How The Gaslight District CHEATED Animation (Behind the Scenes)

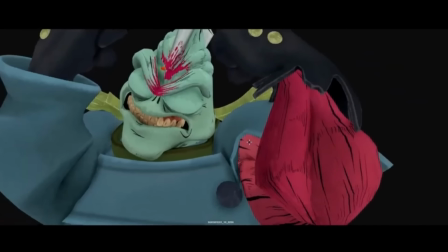(49:38)
And the main takeaway I had from that is I really wanted to try and offset the two shoulders
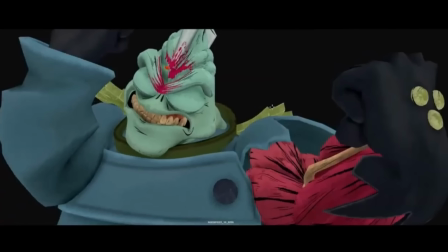(49:45)
to break up the movement, make one really feel like it's moving before the other.
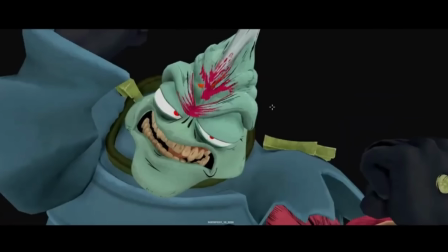(49:51)
So that's what I tried to do. And then this face was fun.
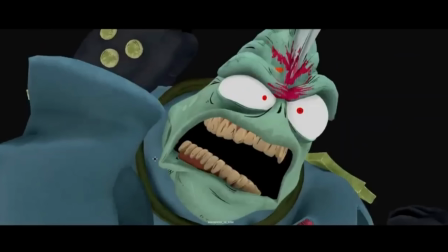(49:57)
I really tried to push Ken's expression here and really get different shapes and silhouettes going on. And I'm dragging his jaw here, just really trying to push the expression.
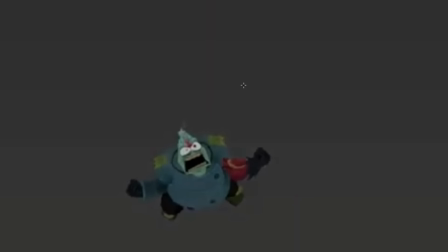(50:19)
Yeah, and then here, there's some small, very subtle cheating going to camera. Since we're getting so far away from Ken, what I did was scale up his facial features,
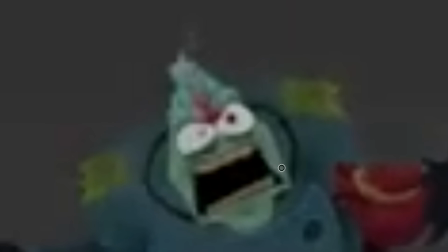(50:30)
like his eyes and his mouth, and his entire head are getting slightly bigger as the camera moves away,
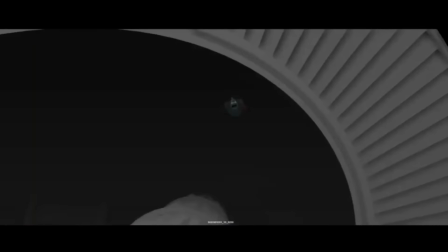(50:36)
just so he stays readable. All right, on to the next anim set.
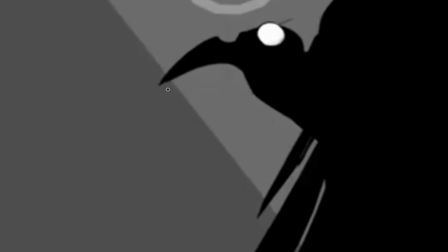(50:42)
With this one, I tried to make a really cool silhouette for the Angel Mother.
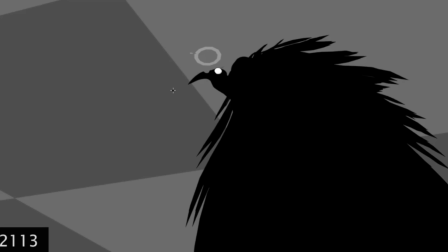(50:49)
Another moment where I don't know how it translates to the final image that we're going to see in the episode, because the episode's not out yet. I hope the silhouette was achieved, because it was in the boards, and so I tried to get that to come through.
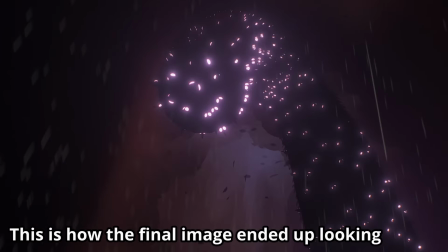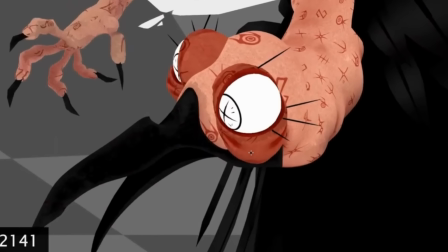(51:10)
There's a little shaking going on here with her. An old pass did not even have the shaking, but Nick
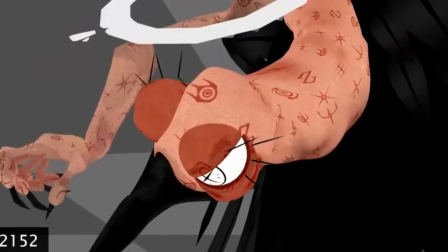(51:19)
realized like he'd really like the Angel Mother to have a bit of shakiness to her to sort of,
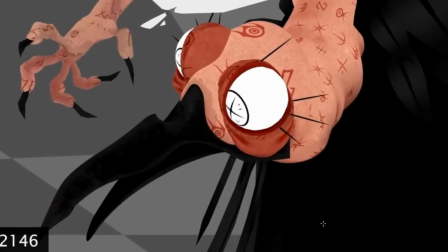(51:23)
I don't know, add to her character of how old and I guess decrepit she is.
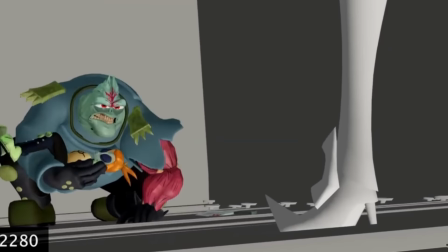(51:28)
And that's pretty straightforward. This is also straightforward, just Diligence holding Ken by the neck.
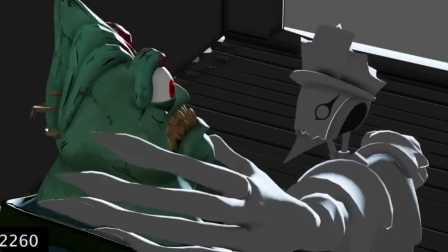(51:36)
This was a bit of fun body mechanics that I was just winging.
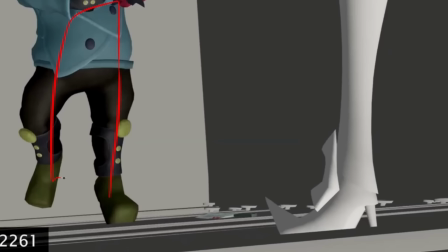(51:39)
I tried to hit a stretch frame here before getting into like squash.
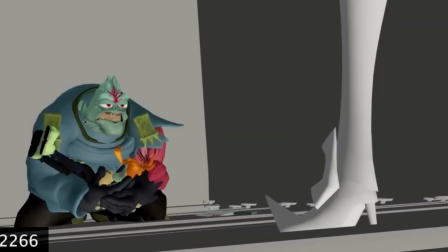(51:48)
Just his weight being thrown around.
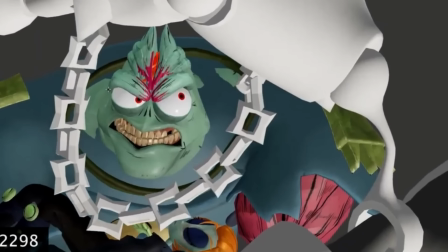(51:54)
And then with this, I tried to frame up his face within this chain, because the chain kept sort of covering Ken's face, but we want to see Ken's face.
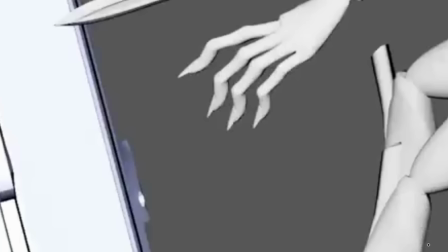(52:04)
So I just stretched out this chain to the point it's actually a bit broken. And that's probably in the final episode, but it's fine.
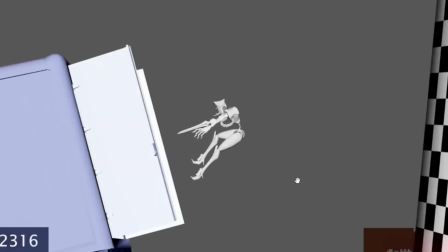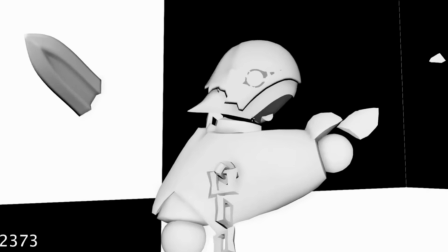(52:17)
And then Diligence gets thrown out, and yeah, it's pretty straightforward.
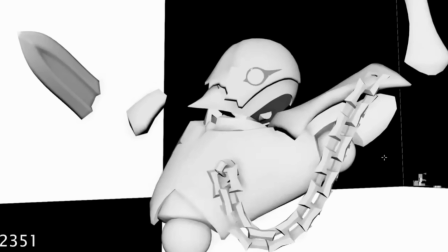(52:22)
An idea that was mine was the shoulder piece gets knocked out toward camera,
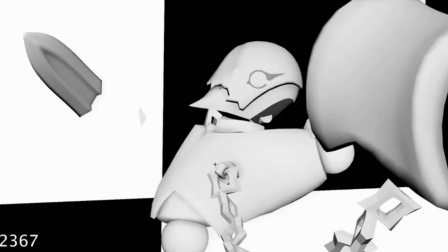(52:29)
because I thought it would be fun to get some depth with that.
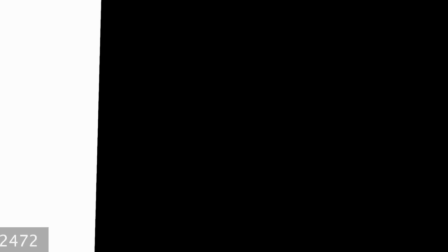(52:32)
And then we're on to the final anim set of the episode.
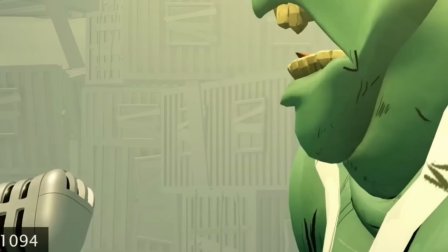(52:42) To the black hair.
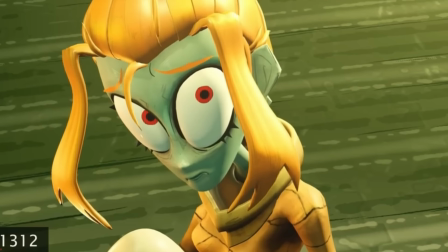(52:47) Rotten little human hiding in that egg. Listen, and listen good.
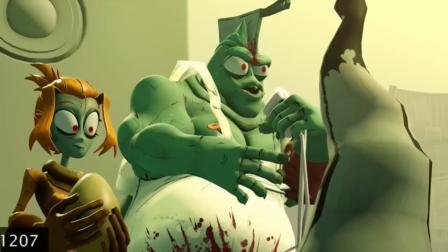(52:54) You.
Something I wish I had done for this sequence, since it was my last one,
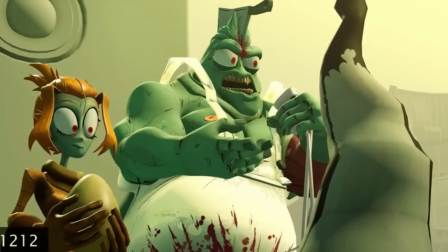(53:00)
I did want to try and push the acting to be a bit better on Ken, but I don't know.
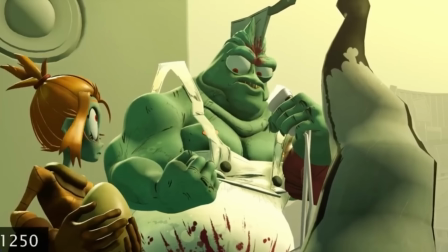(53:05)
I feel like it didn't hit as hard as I would have liked it to.
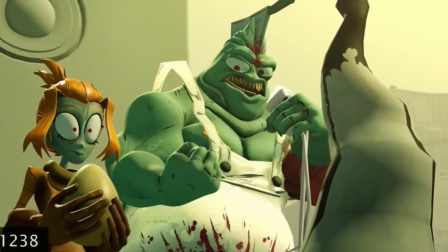(53:09)
I probably should have recorded reference to try and get more subtle nuances in Ken's acting.
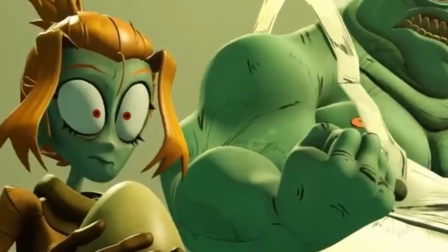(53:15)
I will say though, I like how Mel is posed. And then, you know, the usual cheating that I've brought up before.
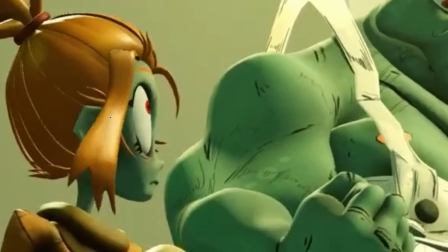(53:22)
Cheating her eye backwards to get that silhouette, moving the hair out of her face, getting the eyelash,
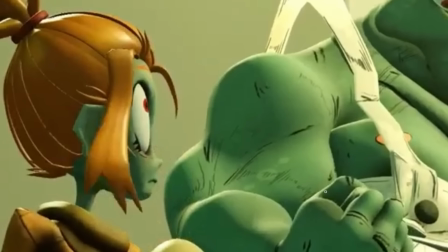(53:27)
eye leading the action, looking before the rest of her body.
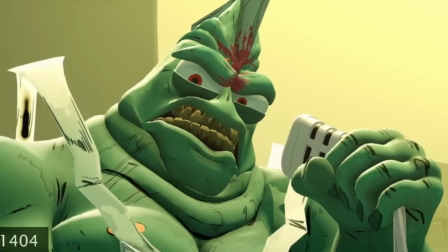(53:32)
I like the acting here. And with that, that's all the animation I did for the Gaslight District.
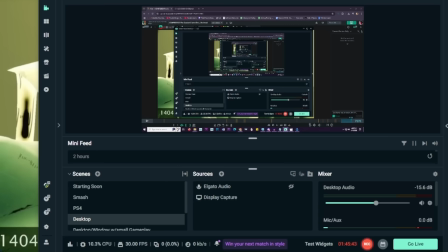(53:38)
Whew, that was a lot of talking. Right now, the recording I have is almost 2 hours long. This is gonna be awful to cut down.